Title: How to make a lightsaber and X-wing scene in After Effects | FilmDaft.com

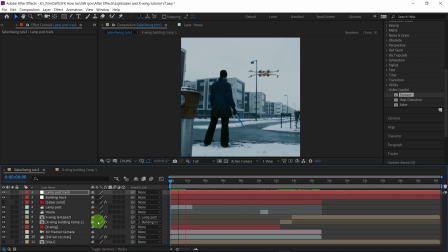(33:13)
Okay, so now I've animated the anchor points of the pre-composed extra X-Wings,
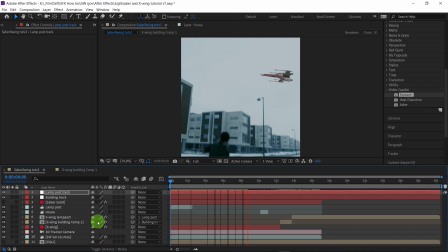(33:22)
and you can see this. Well, the X-Wing could have been animated a bit better,
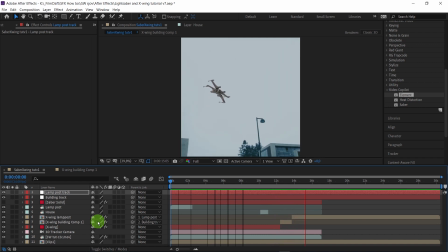(33:30)
but for the sake of this tutorial, it works just fine, I think. And you can see it shakes here near the lamppost at the end.
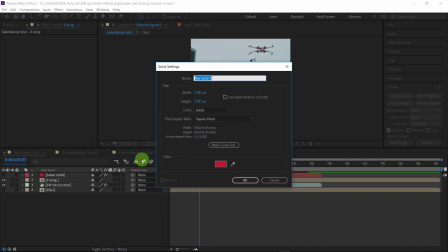(33:38)
Okay, so now we need to add some laser blasts, and I'll just do that with the Saber plugin as well. And the process is actually the same.
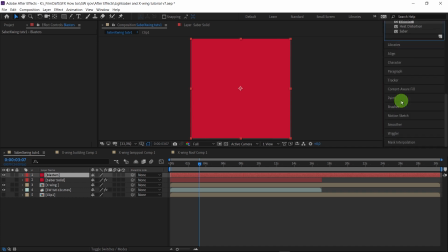(33:49)
I add a solid, and then you go to the effects and choose the Saber plugin,
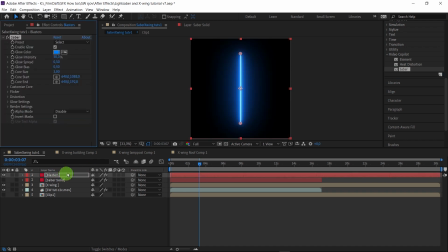(33:55)
and just drag it onto the solid, and there you have a nice lightsaber.
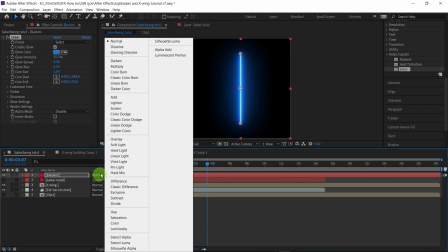(34:03)
And I think for the sake of this, maybe it would make sense to...
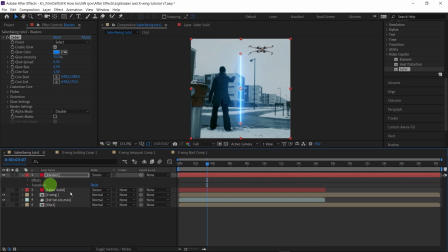(34:09)
Okay, the X-Wing needs to start blasting away just as at around the same time my girlfriend starts wavering
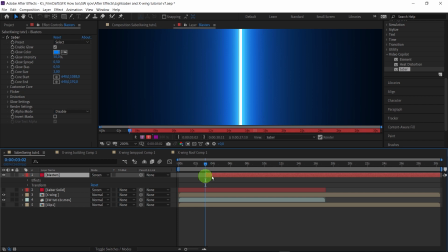(34:20)
the lightsaber. Whoops, again I have trouble with my mouse button, sorry about that.
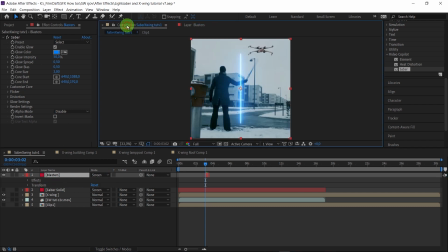(34:28)
I'll just make a short blast here.
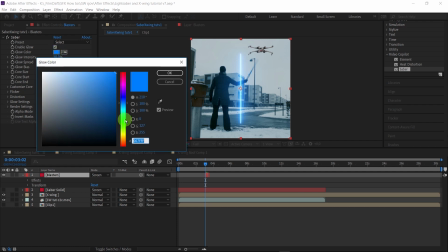(34:34)
Okay, so I can't remember what color the X-Wing is. It green or something like that? Green laser? Yeah,
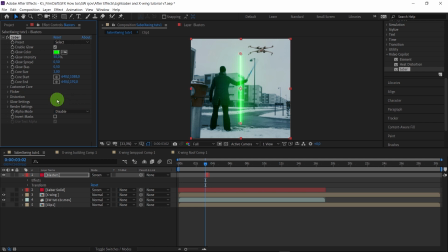(34:44)
the hope, the color of hope. So the process is the same as with animating lightsaber. You need to animate the core start point, and you need to animate the end point.
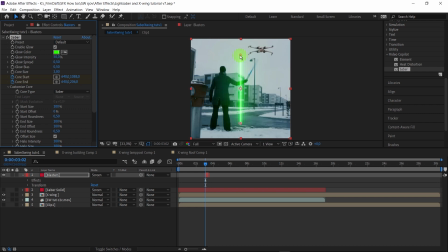(35:01)
And again, this is kind of tedious work, so I'll just fast forward. But the point is, you need to find a line which actually makes sense, so it doesn't,
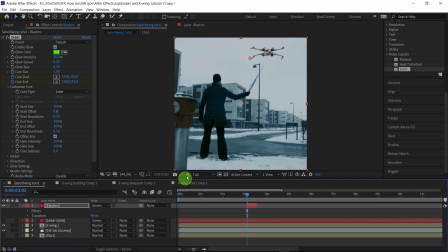(35:16)
shoot in a weird direction, and it needs to be timed with the
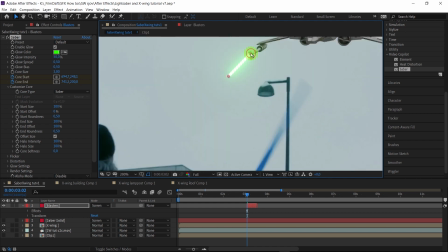(35:26)
waving of the lightsaber. So you can see here, I'll just make a small blast up here, and then, well, you can add some,
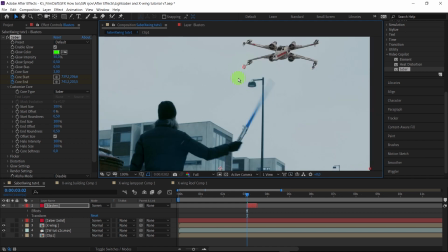(35:39)
if you got some stock footage of some small explosion or something like that, you could add that to the cannons up there, just to add a bit of extra effect, and make it seem like a bigger blast.
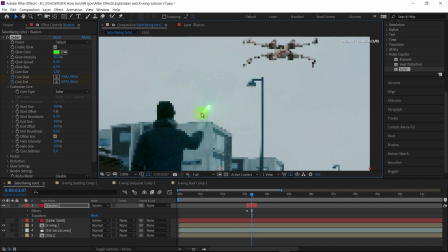(35:53)
Here, I'll just see if I can animate here, see if it hits the saber around there. I'm not sure if the angle is good, but we'll tweak that later.
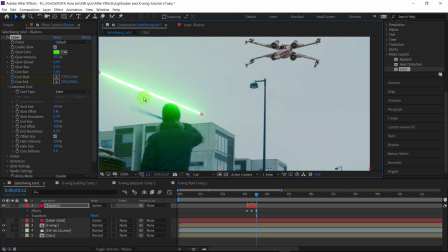(36:08)
And I'll just, I don't know, she waves the lightsaber to the left,
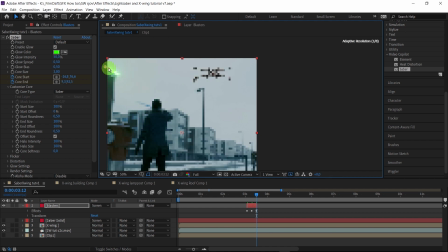(36:13)
so I'll make the deflected blast go out to the left side of the frame as well. So, but as I said before, I'll just fast forward, because this is just a lot of the same. So we'll do that.
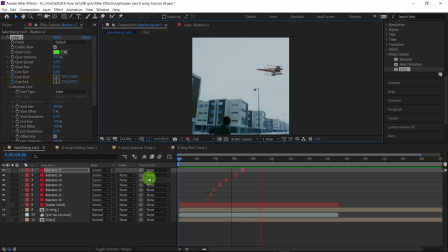(36:33)
Okay, so now I've animated these saber blasts the way I like them, and now it's time to do some color grading.
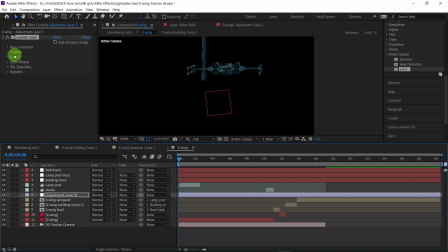(36:41)
And I've just added the geometric color, which is built into After Effects, and I added the creative blue still, because I used that on the footage as well when I prepared it for this tutorial.
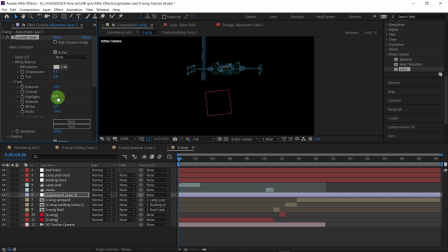(36:58)
And I just tweaked the blacks and the shadows and the whites a bit to make it, the X-Wing kind of fit the rest of the footage.
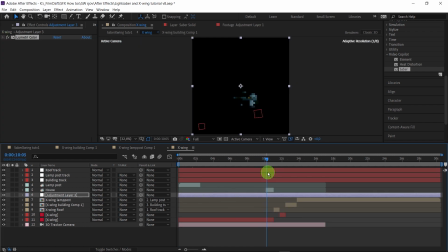(37:06)
So let's see here. You can see here it goes behind the building.